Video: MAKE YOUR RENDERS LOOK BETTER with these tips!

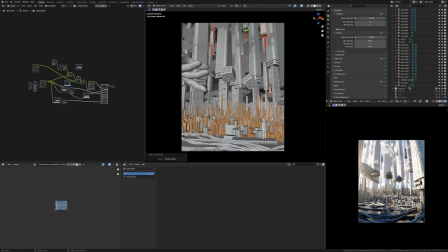Hey guys, today's video is going to be a quick one about how to finish your projects. Let's go. So, finishing your projects is really important. You don't want to end up saying that you've done Blender for 2 years, and then when people go, so what did you make?
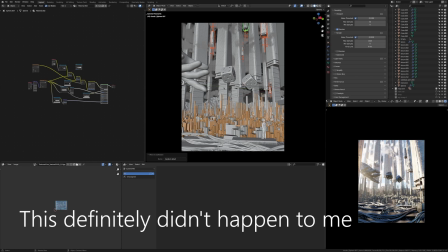Then you go, and you show them 1 or 2 work in progress photos or 1 or 2 finished renders that you're not even that proud of.
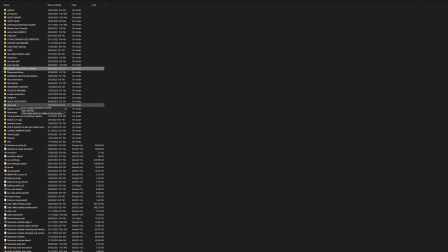I don't know if you guys have been in that situation, but I definitely have. You can look through my folders and you'll just find hours and hours and hours of work on Blender projects that I never finished or I never made a product that I was proud of.
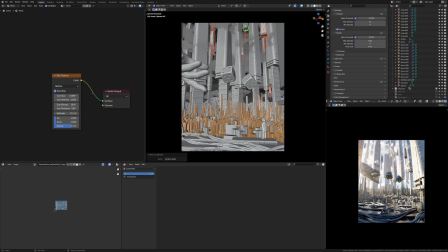So I just want to pass on a couple tips. Let's get started. By the way, this scene is from my most recent rendered chance. You can check it out on my Instagram at EJ3Dart. Tip number 1, change your lighting. So in this scene, my lighting is pretty basic. It's just a sky texture. So I just played with the sun size, the intensity, the elevation, all this.
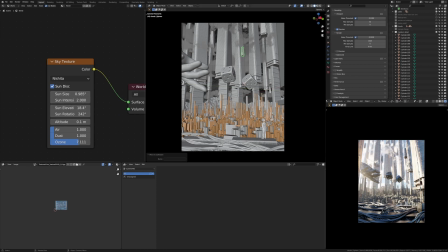I just played with the settings. And if you're using lights, if you've got a spotlight or an area light, play with those settings.
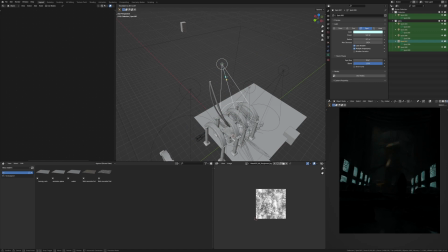See, change the intensity, change the rotation, change the angle, you know, because lighting can really change how your scene looks.
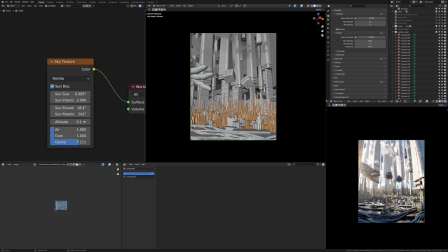Number 2 is your camera. You really want to make sure that you're happy with how your camera is positioned and all of the settings in the camera.
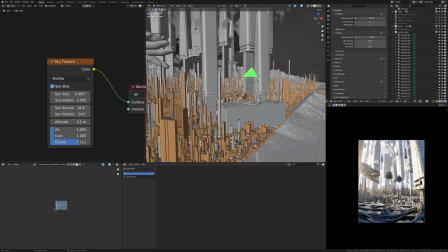So my camera here is looking upward at the subject of the scene, the dice in the hand.
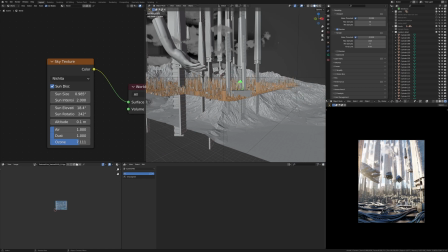So it shows a bit of like awe. So let's look at my camera settings as well.
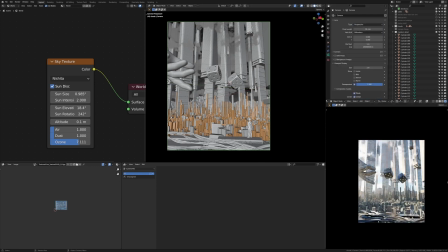Instead of using your normal perspective lens, which would look like this, I'm actually using a panoramic lens. This is a tip I learned off Max Hay, and it just creates a more of a cinematic and wide look that lets you get a lot more detail and depth into your scene.
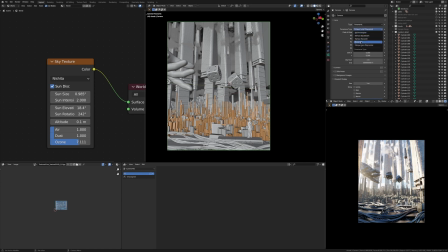So I'm using a fisheye lens polynomial. This is probably like the only one I would recommend using. All the others are a bit too fisheye, but this one you can really control the settings. I'm not entirely sure what all of them do, but I kind of just play with the sliders and see what I think looks good. Another thing you can do with your camera is maybe change the rotation.
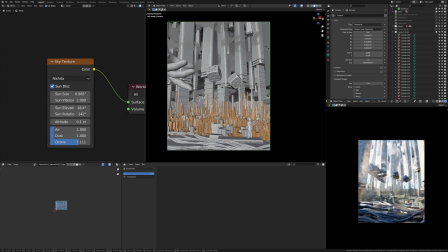So you could rotate it on the Y, make sure it's local for your camera, and maybe even like I could change this. I could move the camera down and make it look up even more, you know, things like that. I could also even go like this. It is a look you can go for. Use it when you think it's appropriate. So yeah, you can play with those settings when you're a bit stuck with your projects.
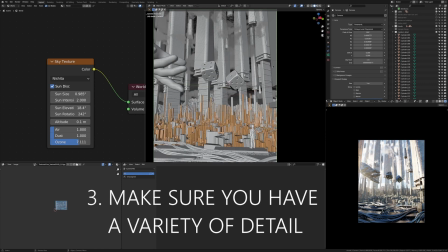Tip number 3 is make sure you have enough detail in your scene.
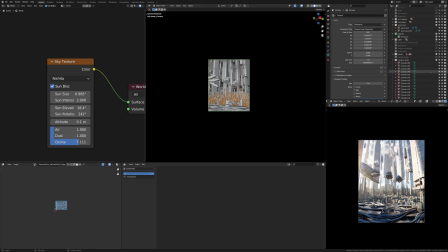So for example, let me show you this scene before I added more detail.
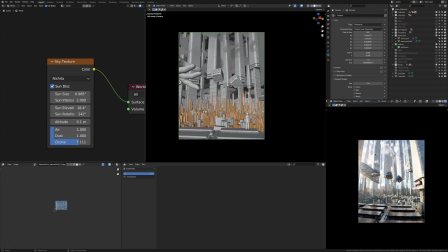So without those extra bits of detail, you see there's no cables here. You're seeing a bit too much of the texture.
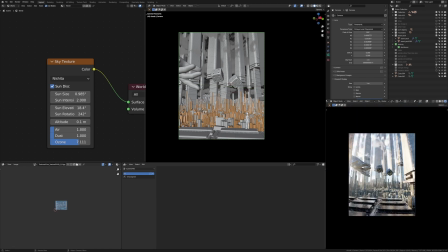It doesn't look very realistic. There's not much small detail in this scene. Like it's really just medium in this buildings and large, right? So that's why I added cables in here to break up this texture. I still thought I needed some more medium detail and maybe even like tiny detail.
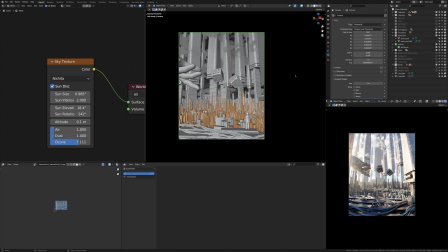So what I did is I even tried adding aerials to the buildings in here. None of it looked right.
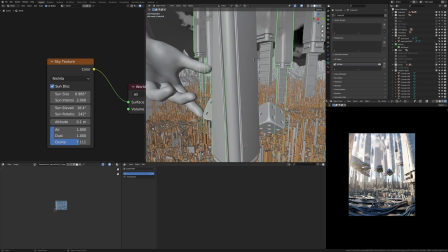So what I did is I grabbed this sci-fi building here, scaled it down to size, and then I just played a little bit with the geometry.
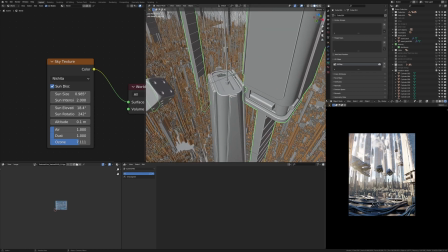And then I just added these aerials on top, which are just cylinders. And then I just duplicated this thing around a bunch.
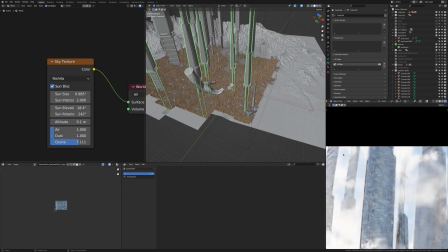And you can see what it adds in the scene here. It's just these things up here and here.
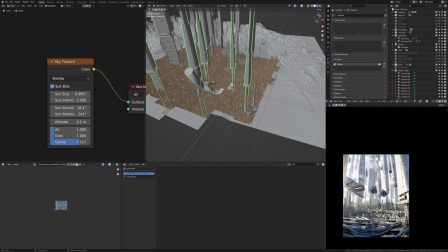And the small aerial, you know, it makes it look just more realistic. So yeah, it really added that medium and small detail that this picture needed.
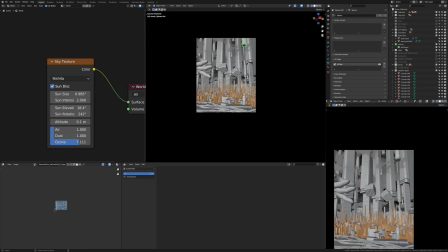Another thing you can do if you're not feeling right about how it's looking is look up some other pictures that are like the one you're trying to create.
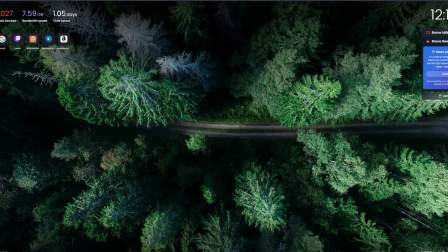So for example, for this scene here, it's a sci-fi city thing, and I got some inspiration from Max Hay. So I just went to my browser and I looked up Max Hay city, just went to images and had a look. I mean, that is a way that you really can get unstuck,
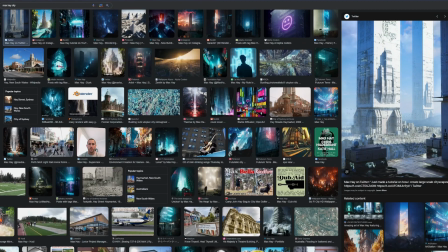is to look at your favorite artists and see what they did to make theirs look better, what you like about it.
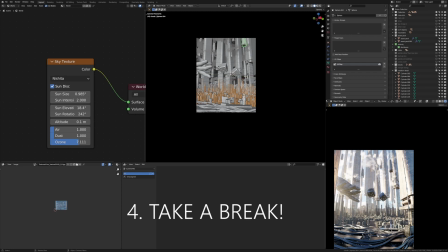One last thing is, if you don't like how it looks, set it to render and then go for a walk. Go out from your computer, go do something else, hang out with your friends, go get some food, get some water, and just take a break from being creative and being at your computer.